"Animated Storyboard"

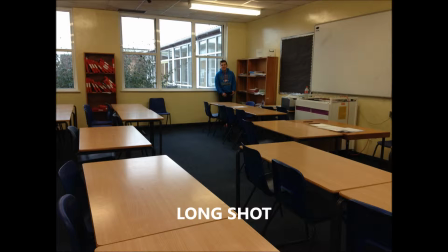0:00 First of all, there is a long shot of the character. This will fade in after the Lion's Gate and Twisted Pictures opening.
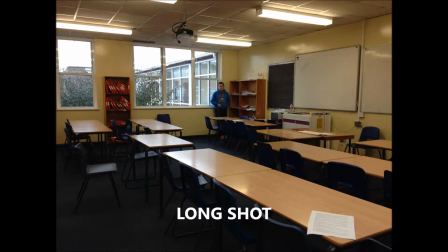0:06 There is then another long shot from a different part of the location so that both the character and the forest can be established. This shot will then fade out to the directed by Grace Woodall, which will appear in smoke.
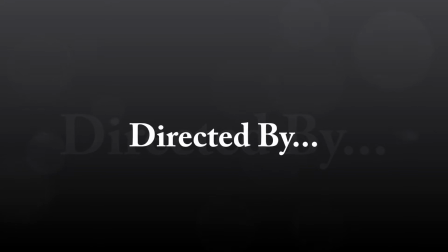0:19 This will then fade out and the next long shot of the character walking from the side will appear.
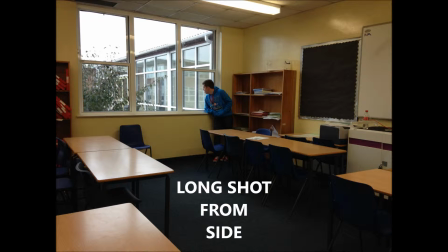0:26 This will then cut into a long shot from behind of the character walking,
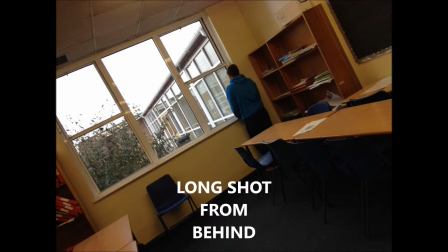0:32 and then a canted angle from behind of the character walking.
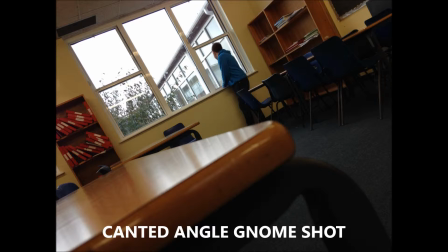0:36 Canted angles and shots from behind all suggest that this character is being watched or followed, which adds to the scare factor.
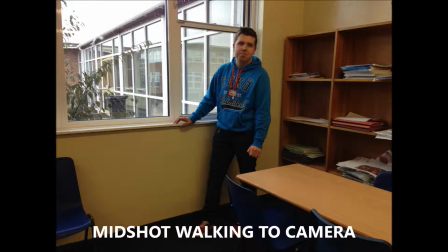0:42 There is then a mid-shot of the character walking towards the camera, which suggests that we are watching him walk into the danger.
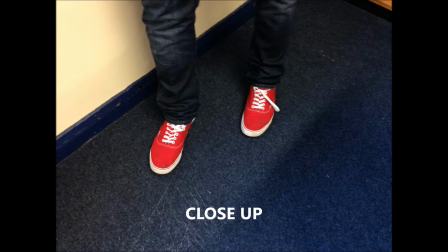0:50 There is then a close-up of his feet to show that whatever is watching him is noticing every detail.
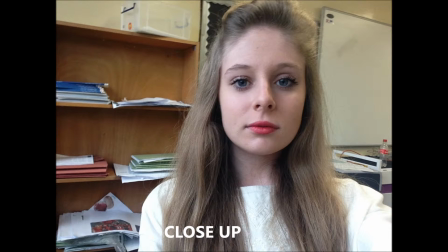0:55 There is then a close-up of the murderer's hand. This is the first shot of the murderer that we see.
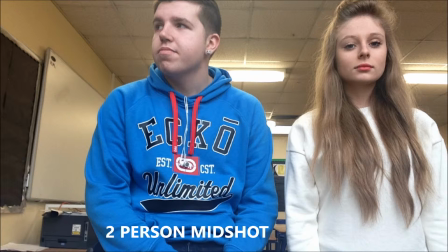1:00 There is then a two-person mid-shot, which is part of the binary opposites theory, which shows good and evil.
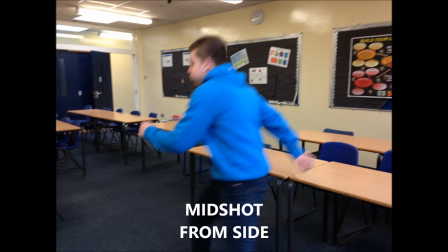1:05 This is a mid-shot of the character running away from the murderer, and a mid-shot of the character running from behind, and then a mid-shot of them running from the side.
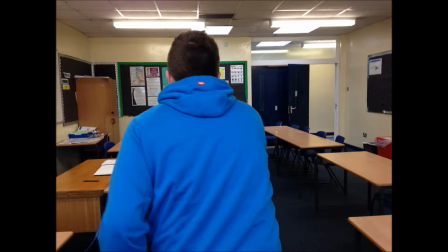1:14 These will be tracking shots from the angles to show that they are being chased. These flick back and forth for a while until there is a long shot of the character running away.
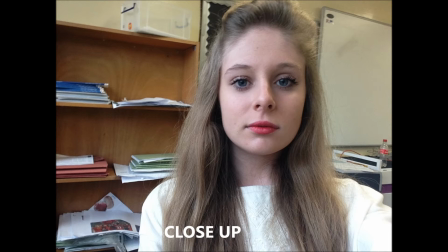1:27 The tracking stops at this point. There is then a close-up of the scared character's facial expression looking around for the murderer, and this is a low angle of the murderer to show his power. There is then another close-up of the scared facial expression, and then these flicker back and forth, cross-cutting to show that this is happening at the same time and causes some confusion as to where the murderer is.
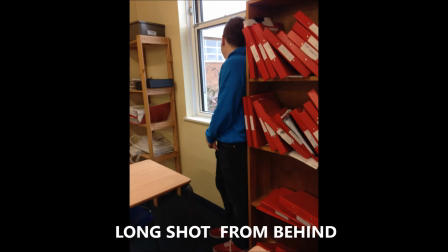1:48 There is then a long shot from behind of the scared character and then a close-up of them being strangled here.
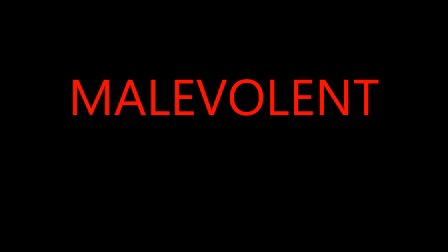1:56 The screen will then fade to black and Malevolent, the film title, will appear in bold red capitals,
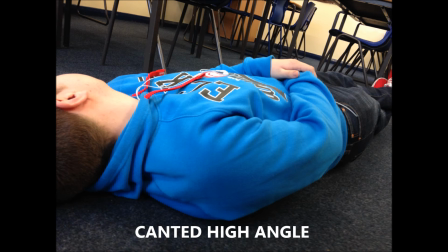2:01 which has connotations of blood and therefore murder, which links to the plot and genre. There will then be some sort of movement of the camera. It will tilt down and appear to fall to show a canted angle of the body laying on the floor and eventually the murderer running away.
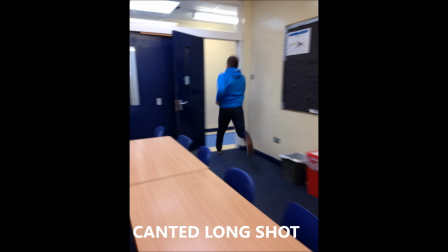2:15 Here is some footage of filming behind the scenes. Thank you.